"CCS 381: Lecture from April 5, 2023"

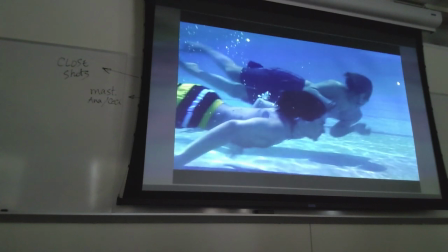So, just to show you how many frames are spent showing them underwater,
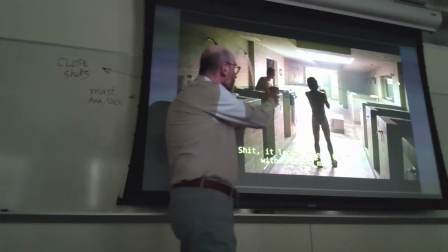then you see them again in this kind of intermediate space. these are the huge bathrooms of the country club but it's only the two
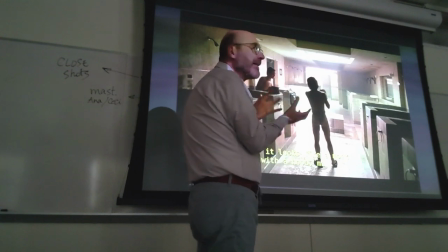of them so even though it's a public space they can develop their private relationship in here
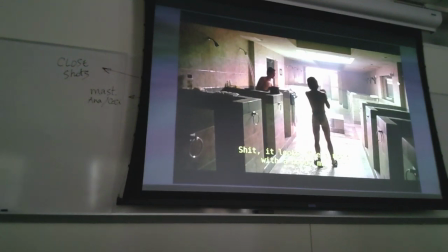and then from here you see them in a public space which is the
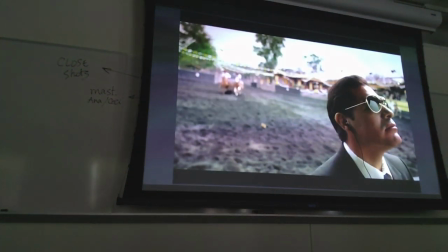wedding right and you see the wider shot even though
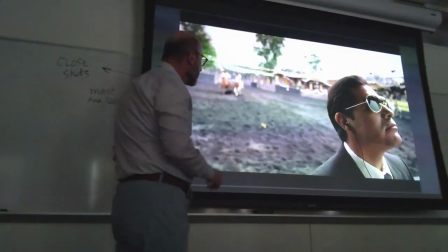you have a in the foreground you have one of the bodyguards
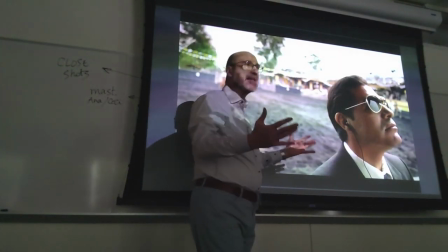but you see how wide this shot is to indicate this is a public place but then again what
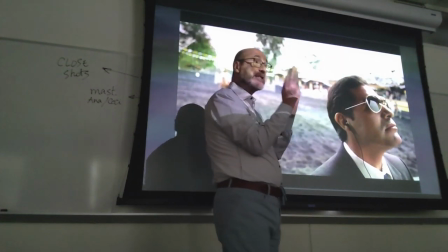happens is that the two friends even in this place will isolate each other from they'll
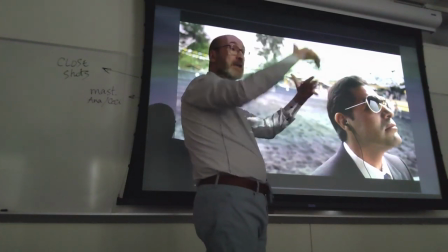just connect with each other and isolate themselves from the rest of the event right
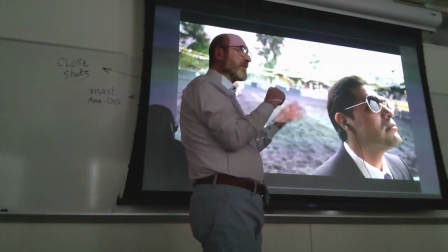essentially they're only interacting between them with Yano
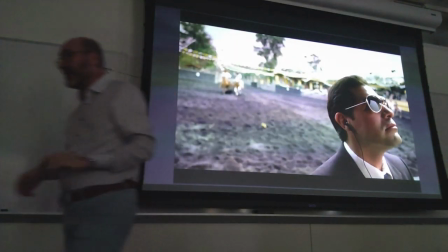with Luisa and minimally with the Knox father okay
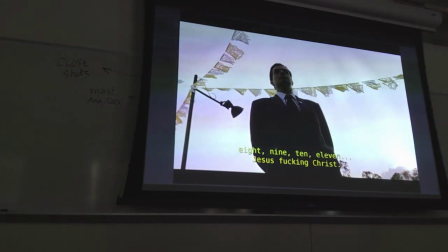horses bodyguards mostly
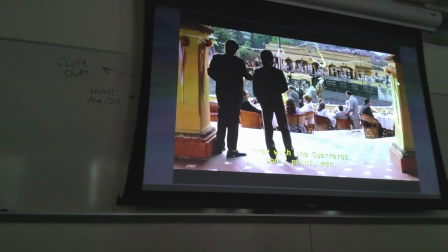white shots and then you finally see the friends in this environment but then closing on them because
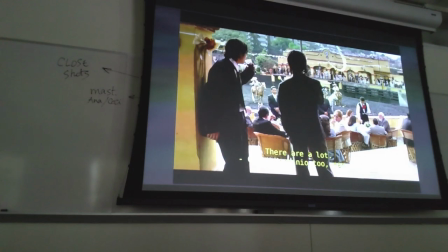it's really their way of isolating themselves from the rest of the world the father comes
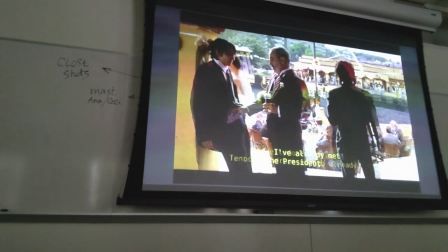in to interrupt briefly this but it's a small interruption and I believe no I don't know if
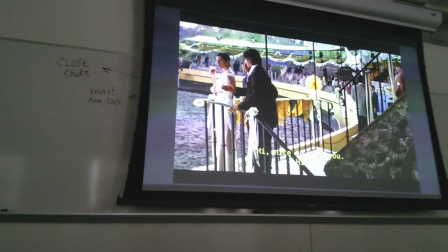this is Louisa going by and there it is what they do with the space is interesting when they approach Louisa
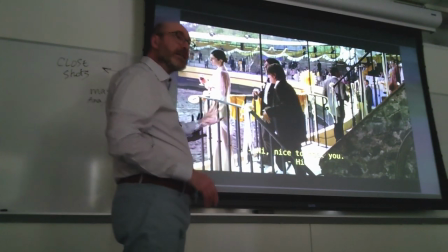because notice what happens when Louisa is with them and when Louisa is with Yano within the same shot right by the
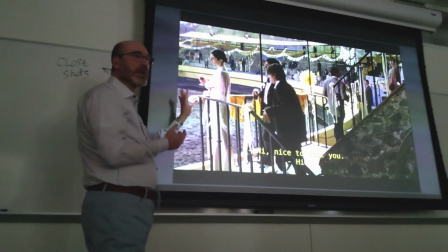same fence in here Louisa is purposely isolating herself from the rest,
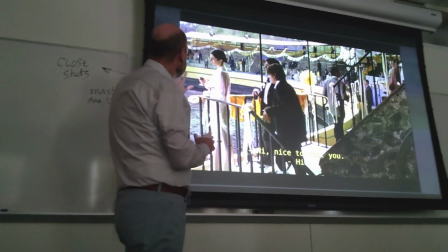looking out, not really looking, right, reflecting.
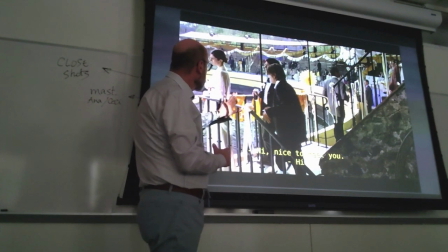And they approach her, they get very close, and she remains here without turning her shoulders.
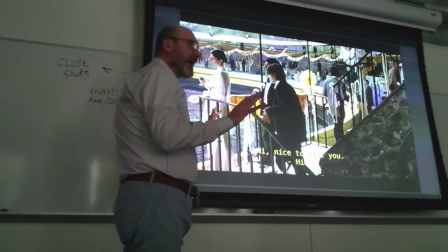Initially, they don't mean anything to her, right?
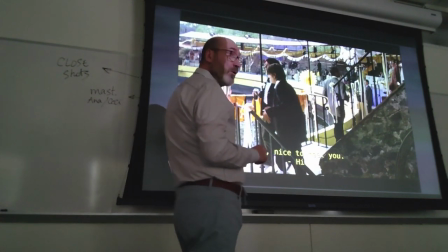When Yano will come, who's her husband, she will move out,
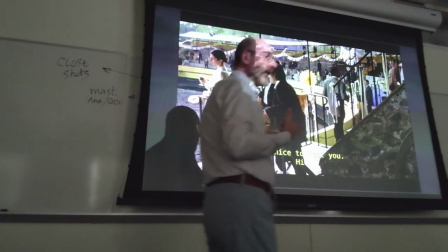she will make space, she doesn't want to be cornered by Yano so you see that intimacy,
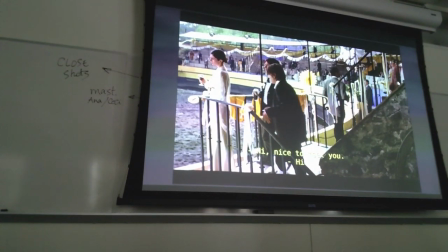closeness is possible with the two boys not possible anymore with Yano their relationship is dying see,
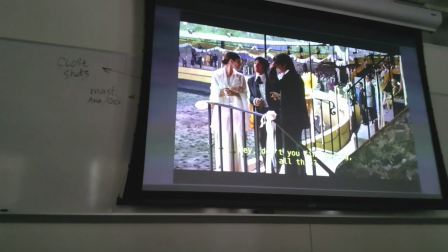they're closing in, they're getting closer, but she doesn't turn completely she remains in the corner
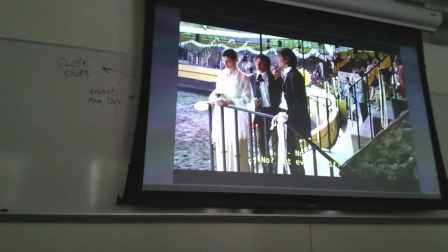and they're close, notice that the first time they're close but not too close now Yano comes into the scene
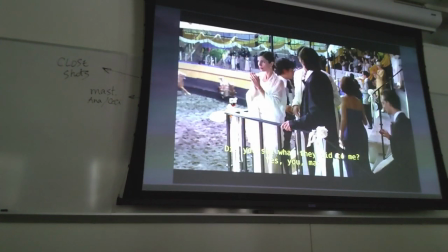at some point there's this, and the first thing Yano is territorial,
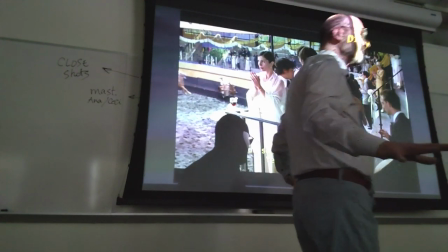right? move away from my wife go away and then,
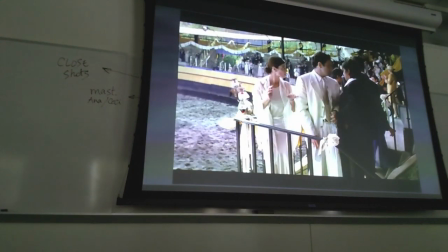however he cannot really achieve proximity and intimacy with his wife,
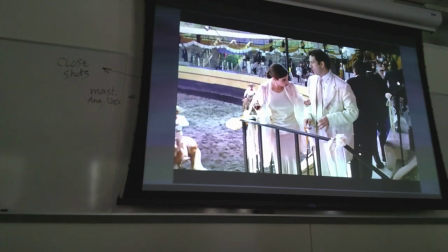because notice how now she's turning and moving away from the corner so Yano, who was closer
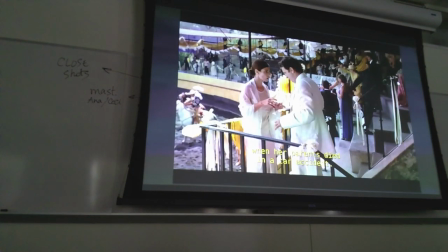getting closer to her is being pushed back towards the staff essentially right and she's moving away from the corner
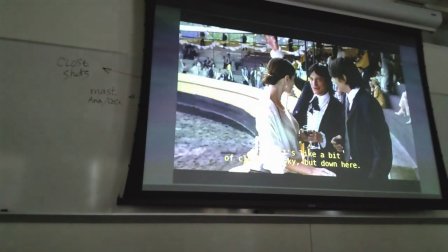she is not getting real close to him and then this is the second time
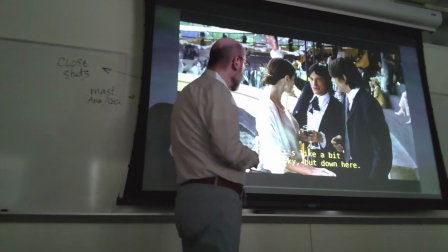they go to her now she's alone again because Yano has this problem with the
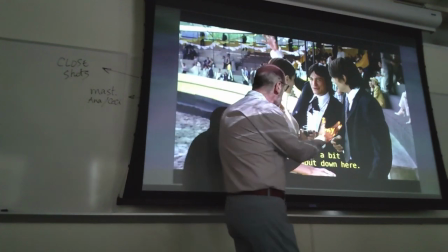jacket has to change and now you see the development of intimacy and
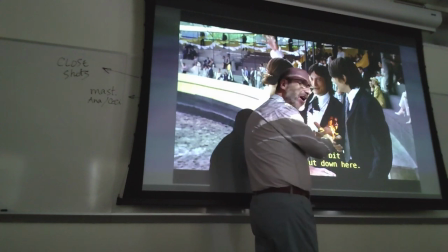connection this time it's a closer shot shot privacy, intimacy and they themselves get closer and closer to her and now she's turning more
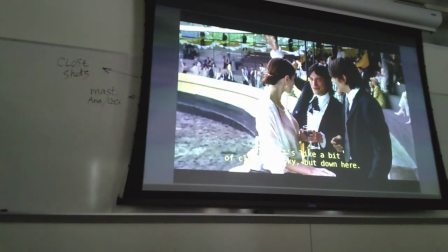into them she's opening up to the idea of a relationship with them while they're explaining
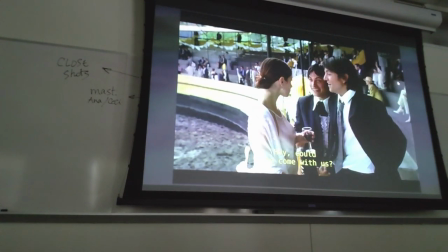this idea talking about themselves and then talking about this mythical
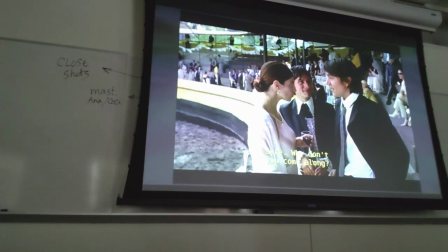Playa Beach Boca del Cielo okay notice how
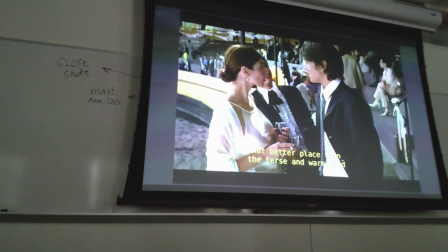close now she's turned completely to them and they get closer
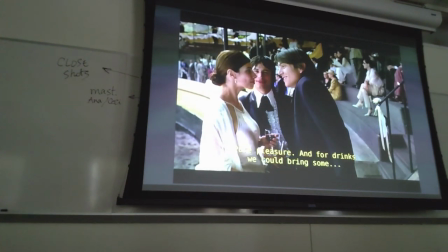and closer to the point that now you see that she's trying to lean
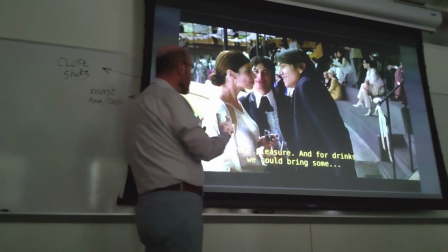out lean back right because if she didn't then they would
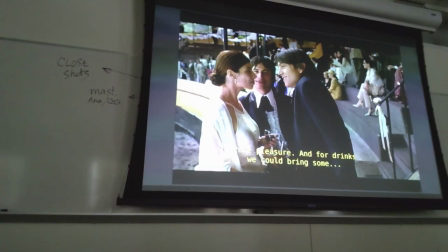really touch so she's skipping some distance but certainly entertaining the idea see her leaning back,
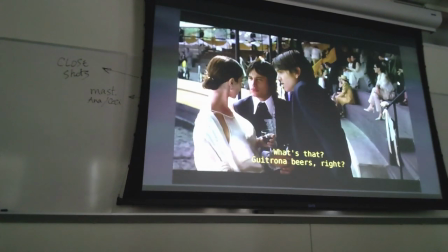and the camera accentuated this through the movements
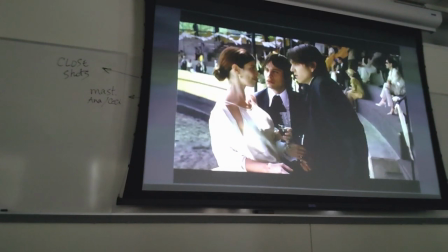they're leaning into her she's leaning out a bit,
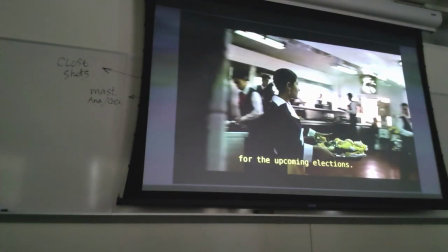and then she resumes her position to isolate herself again,
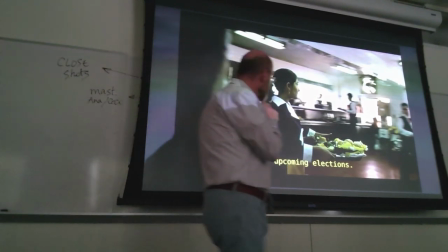and this is the first in a series of shots that you will find even in the movie Roma done
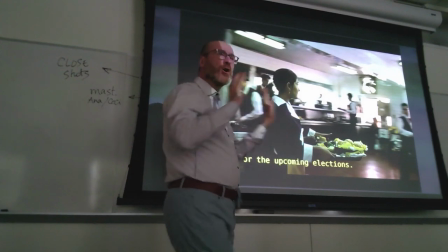in 2018 by Cuaron where you see going from the front to the back The front of the event is the guests,
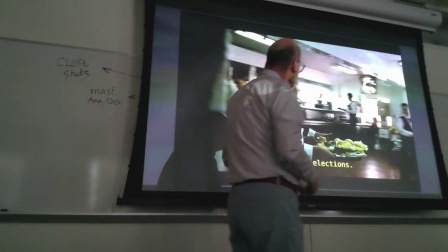the mariachis, the horsemen, the president. The back is the kitchen.
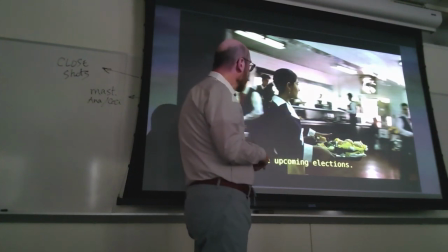So how do you achieve this? You follow a character, a waiter, a waitress, a member of the staff of the house,
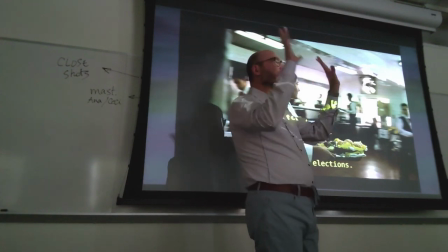going from the front, where the public event is going on, to the back,
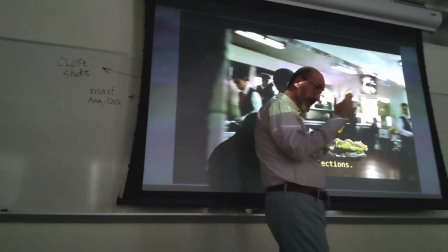where the people supporting that event and not being acknowledged are present.
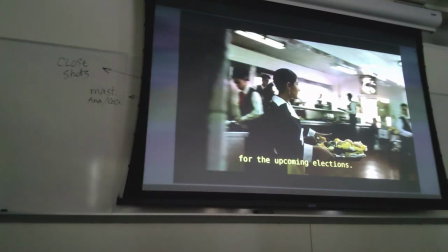So you see her walking quickly through the kitchen,
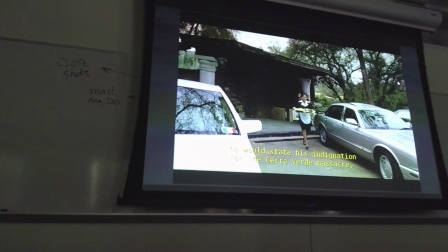out of the kitchen, out of the villa, to those who are excluded from the event.
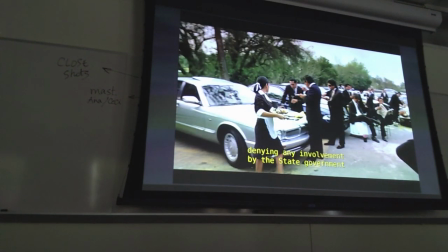The parking lot with the fancy expensive cars where the drivers and the
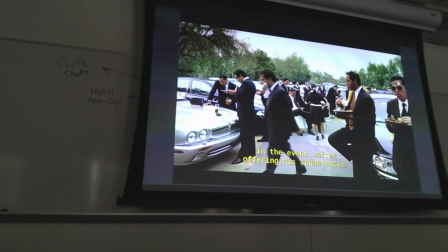bodyguards are waiting because they cannot participate in the event themselves. and so
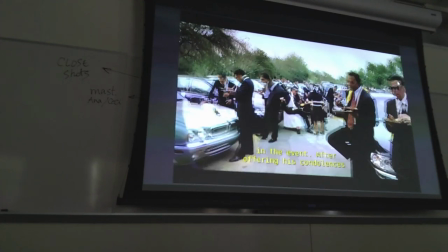it becomes again about justice about privilege etc okay
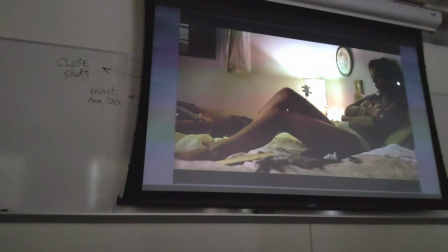and you see this is the confrontation between
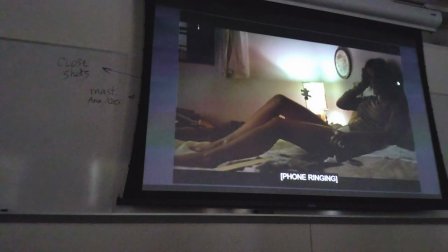who is a giano but i'll skip this let me since i don't have time let
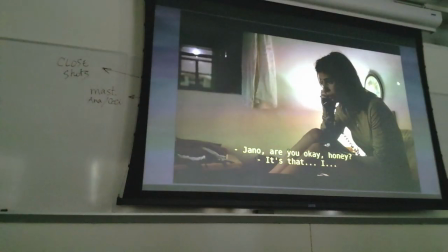me move to something more significant and
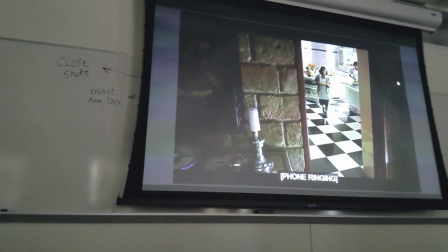this is the other scene where you see the representation of privilege.
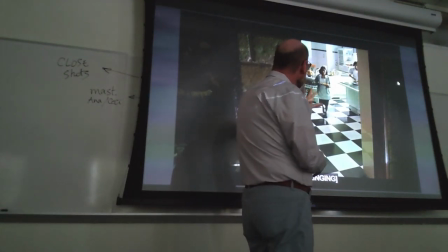This is Tenok's house and this is Leo who is bringing his
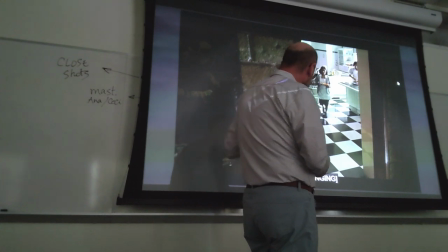nanny and the house waitress who's bringing a sandwich from the kitchen to him.
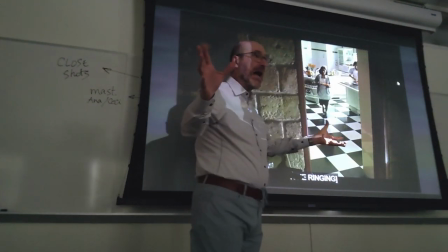And you'll see her through this very expansive house, right? Meaning it's not a couple of rooms away. Because you have to get the idea of how much effort, how much work goes into this ridiculous thing of bringing a
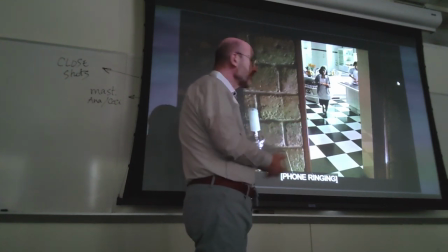sandwich to a teenage boy who could very well go down to the kitchen and get a sandwich for
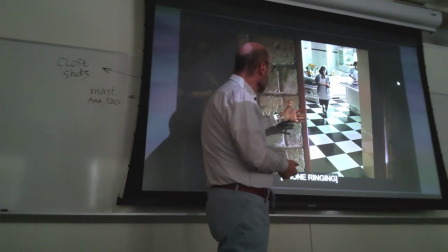himself right so you have a grown-up woman doing all this work for